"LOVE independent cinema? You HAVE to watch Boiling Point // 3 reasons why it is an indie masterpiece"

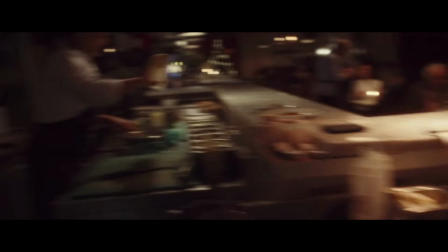500s
His strict structure means that we are claustrophobically involved in the events of this night.
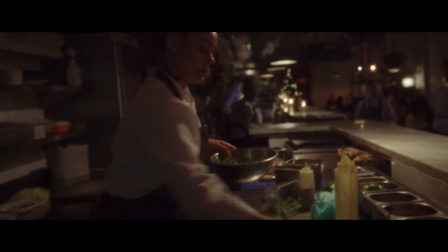505s
The long take creates a relentless pressure that the viewer can't look away from. The tension is never relieved by a cut until the film ends with Andy literally collapsing from the pressure. The take is an allegory or a reflection, a mirror of sorts, for Andy's internal consciousness, representing the intense pressure that he is under. The take only cuts when Andy literally loses consciousness. The long take also creates tension from the way the tone changes so quickly in the film.
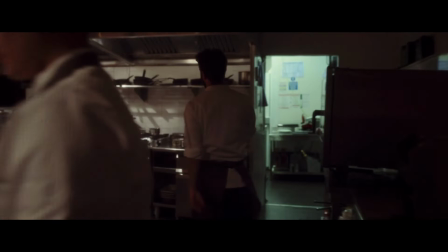532s
The lines between personal and professional, public and private are blurred as these boundaries are seamlessly crossed by Matthew Lewis's wandering camera.
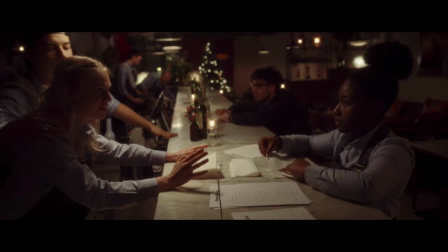541s
Such as in one moment we see the servers talking amongst themselves, a warm portrait of the kinds of family bonds you form with those you work so closely with.
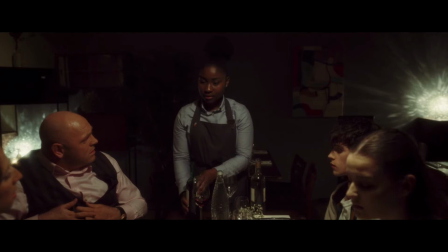550s
We then follow Andrea as she serves the table of a big spender type whose racism is quickly revealed as he talks down to her.
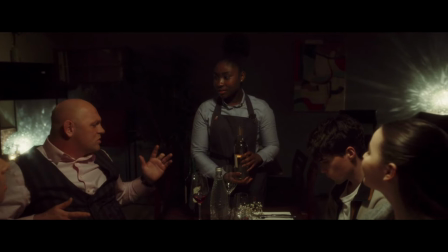557s
The change of tone from comforting familiarity to this really horrific experience
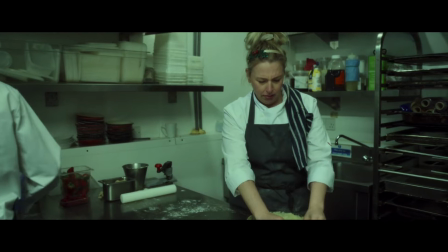562s
someone has to go through represents the unpredictability and hardship of the industry.
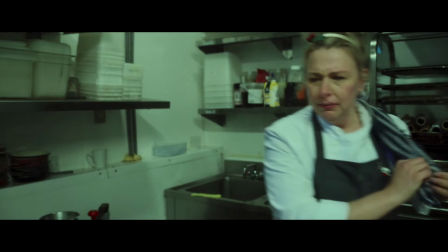568s
In another heartbreaking scene we see the kind pastry chef and her young apprentice working together.
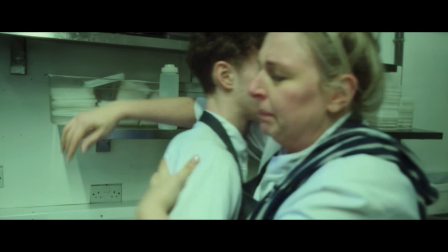572s
As she pulls up his sleeves, she sees marks of self-harm and the two share an intimate and private moment, again showing the complexity of these characters,
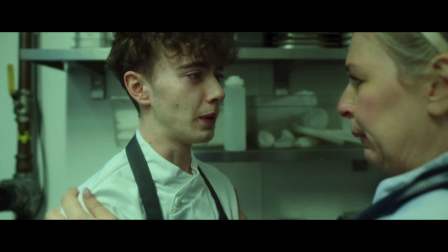581s
the warmth of these family bonds and how quickly the tone can change from stress or joking around to addressing hidden trauma. By not having cuts, the film shows how close to the surface trauma lies and how quickly it can break through the exterior we present to the world. this unpredictability of human experience is then reflected back into the unpredictability of the long take itself. The long take therefore is not used as a gimmick, it functions to embody and mirror the film's themes. Equally if the film didn't use a long take it would still be an incredible character piece.
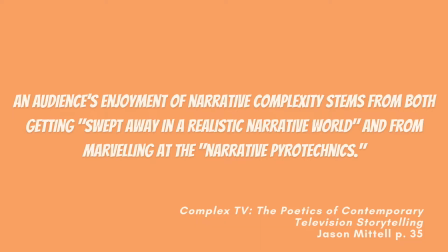617s
Michael Newman points to Jason Mattel's really important essay on narrative complexity. He argues that an audience's enjoyment of narrative complexity stems from both getting swept away in a realistic narrative world and from marvelling at the narrative pyrotechnics. This he calls the operational aesthetic, where a large part of the enjoyment of watching a film comes from the ingenuity of the filmmaking and the spectator trying to work out how the film was made. When we watch the long take, we sort of get pulled out of the narrative as we marvel at the ability the actors to sustain such performances for so long. The choreography of the camera work and the sort of prep in order to make it so seamless. We are on edge constantly wondering how close the film is to failing. The viewer has to work to gain a deeper understanding in this film. We can't rely on editing to tell us where to look or to tell us what is important. The viewer has to work it out themselves. The final strategy lies outside of the film text. It's one of opposition, Newman proclaiming, when in doubt, read as anti-Hollywood. Both the realism and formalism of the other two strategies can overlap with Hollywood films. Like I said, 1917 is formally complex, whilst films like Forrest Gump can be read as character-centered narratives.
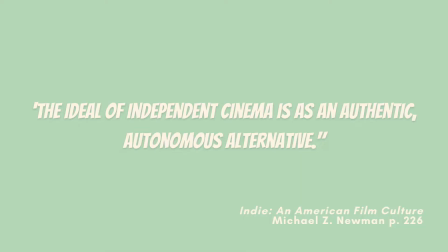697s
It is this third category that gives us the complete definition that places independent as a relational category to Hollywood. Newman argues that the ideal of independent cinema is as an authentic autonomous alternative.
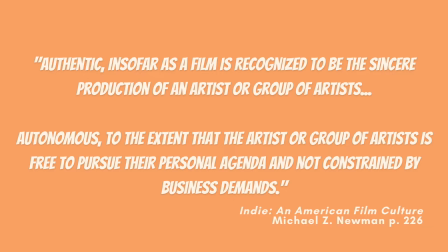711s
Authentic insofar as a film is recognised to be the sincere production of an artist, autonomous to the extent that the artist is free to pursue their personal agenda and not constrained by business demands. The production of Boiling Point shows this authenticity and autonomy. Firstly, the creative process came from building on a short film that Barantini had already created. This feels like a passion project that Barantini crafted and worked on over a number of years with a really small team. Presumably his creative decisions were given more autonomy because of the success of the short film.